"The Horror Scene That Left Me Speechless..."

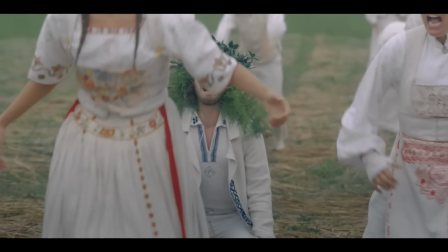4:16 And I didn't even notice it at first because when you experience something shocking,
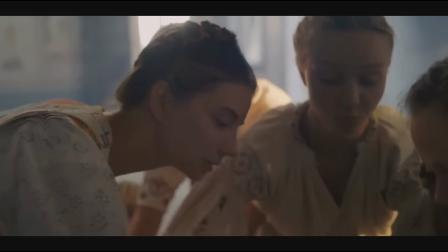4:21 that numbness is what you typically experience the most, the silence feels real.
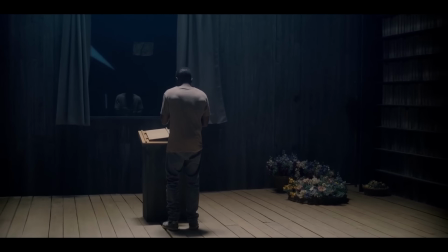4:27 In my experience when there's something that really shocks me in real life, it makes me feel like nothing matters at that moment.
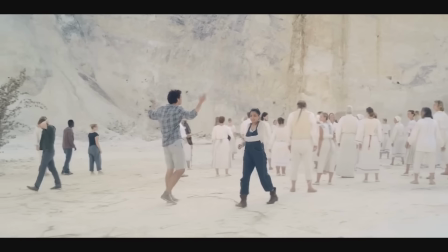4:35 I lose any filter or restriction that I usually put on myself and that leads to
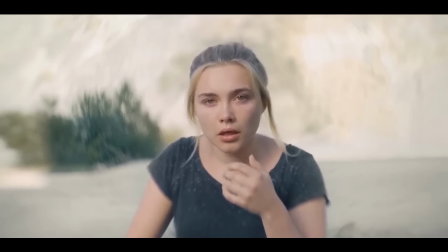4:39 almost every sense that I have to become completely numb and that includes sound.
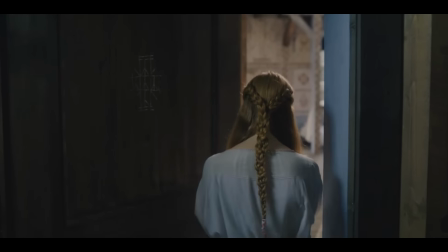4:44 Of course you don't actually become deaf but you just don't pay attention to
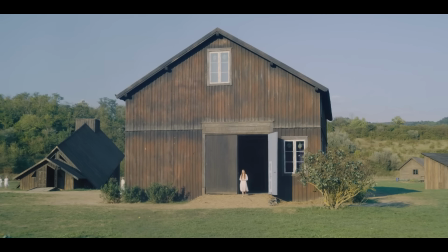4:49 it anymore and the lack of sound in this scene is pretty good at imitating that feeling.
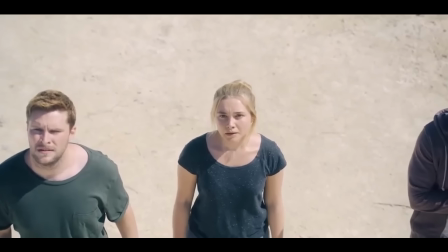4:54 Of course the fact that it's also all one shot greatly adds to the immersion and not really in a good way.
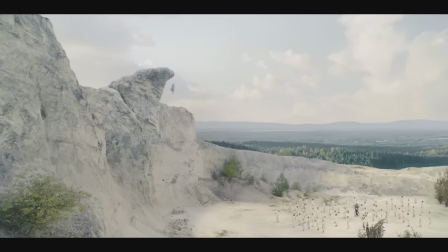5:01 When they're jumping off the entire fall from the top of the cliff until their arrival let's say is one shot without cutting away. This makes it seem all the more realistic. Too realistic for me, honestly.
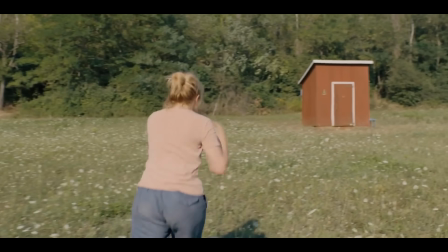5:15 There's a reason why I avoided talking about this scene for a long time,
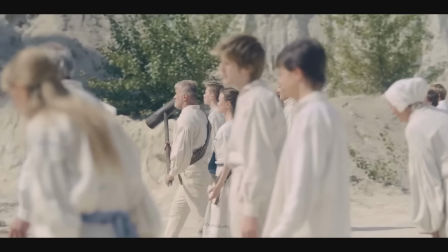5:20 and that's because whenever I watch it, I get this bad feeling deep in my stomach.
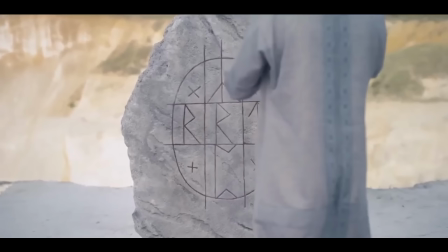5:25 It's not that I feel sick or anything, but there's just this weird feeling that keeps telling me that something isn't alright.
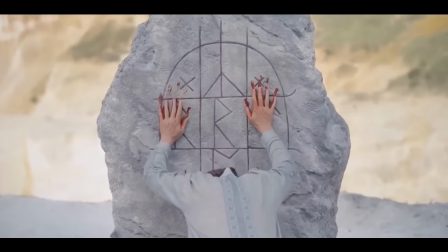5:32 Sort of like when you're on the way to work, and then you think, Did I leave the stove on?
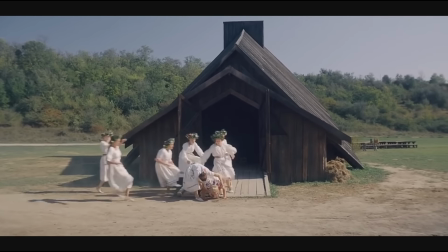5:37 Did I turn it off? Did I really turn it off? I don't know. I hope that makes sense.
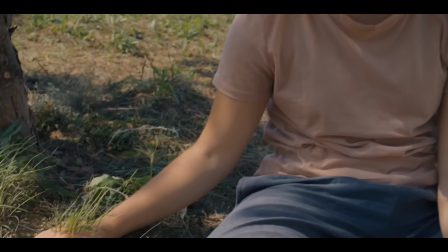5:42 Anyway, before anyone writes that they've seen far more brutal scenes that had much more blood and gore, I don't doubt it.
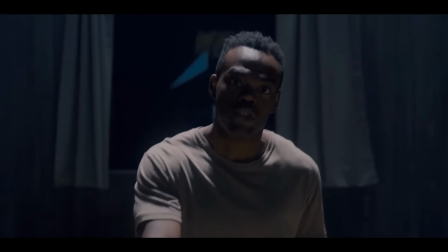5:49 So have I. But it's not about the violence. Again, it's so much more about the emotional impact this scene has.
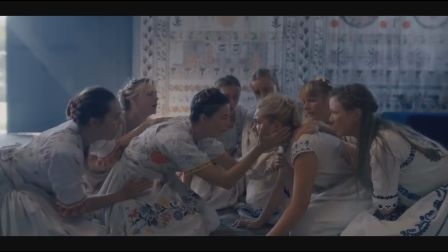5:56 It hits you like a brick and the gore only serves to amplify that, but it definitely doesn't cause it.
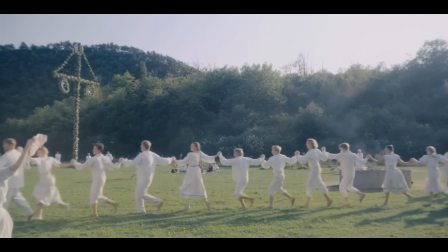6:02 In a way, it almost feels like psychological horror, because we see the dangers of tradition.
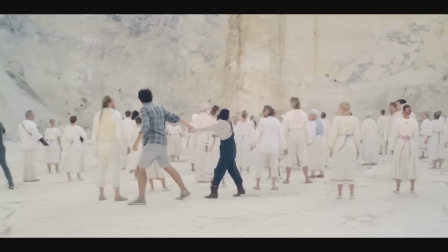6:08 Everyone here looks at this as normal.
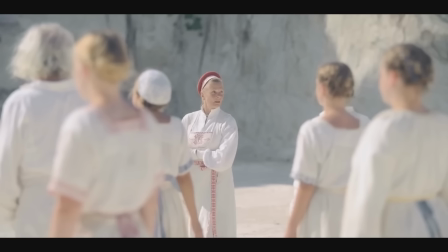6:10 When Simon yells at the group members asking them what's wrong with them and if they're not recognizing the seriousness of the situation, the others around him act like he's the one who's crazy. They're like why the hell is this guy ruining our fun?
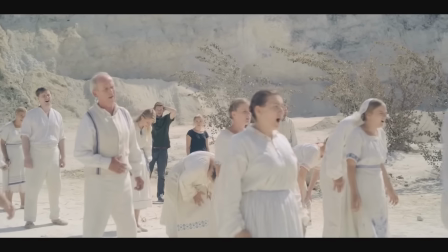6:24 They look genuinely confused like what the hell is wrong with these people?
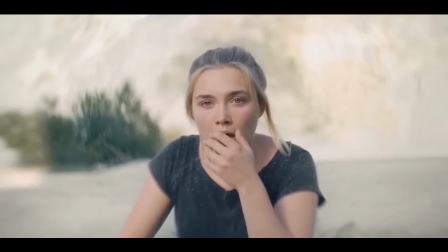6:27 I think Danny's reaction is arguably the most frightening because amidst all of this she barely reacts at all.
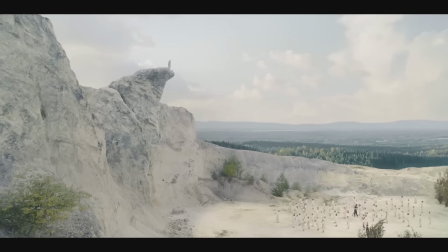6:35 So anyway this was the scene that literally left me speechless. Let me know how you reacted to it or what movie scene made you shut up right away.
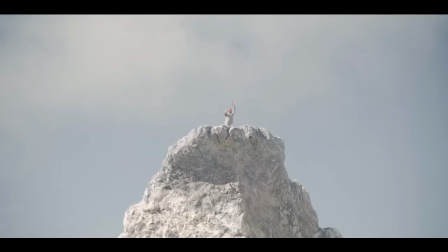6:44 Anyway as always I hope you liked it. Well I mean actually I hope you didn't. If you liked this scene there was probably something wrong with you.
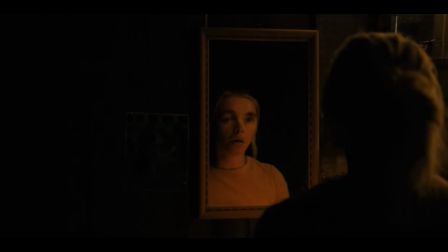6:50 No I hope you liked the video and that I get to see you in the next one. Bye guys.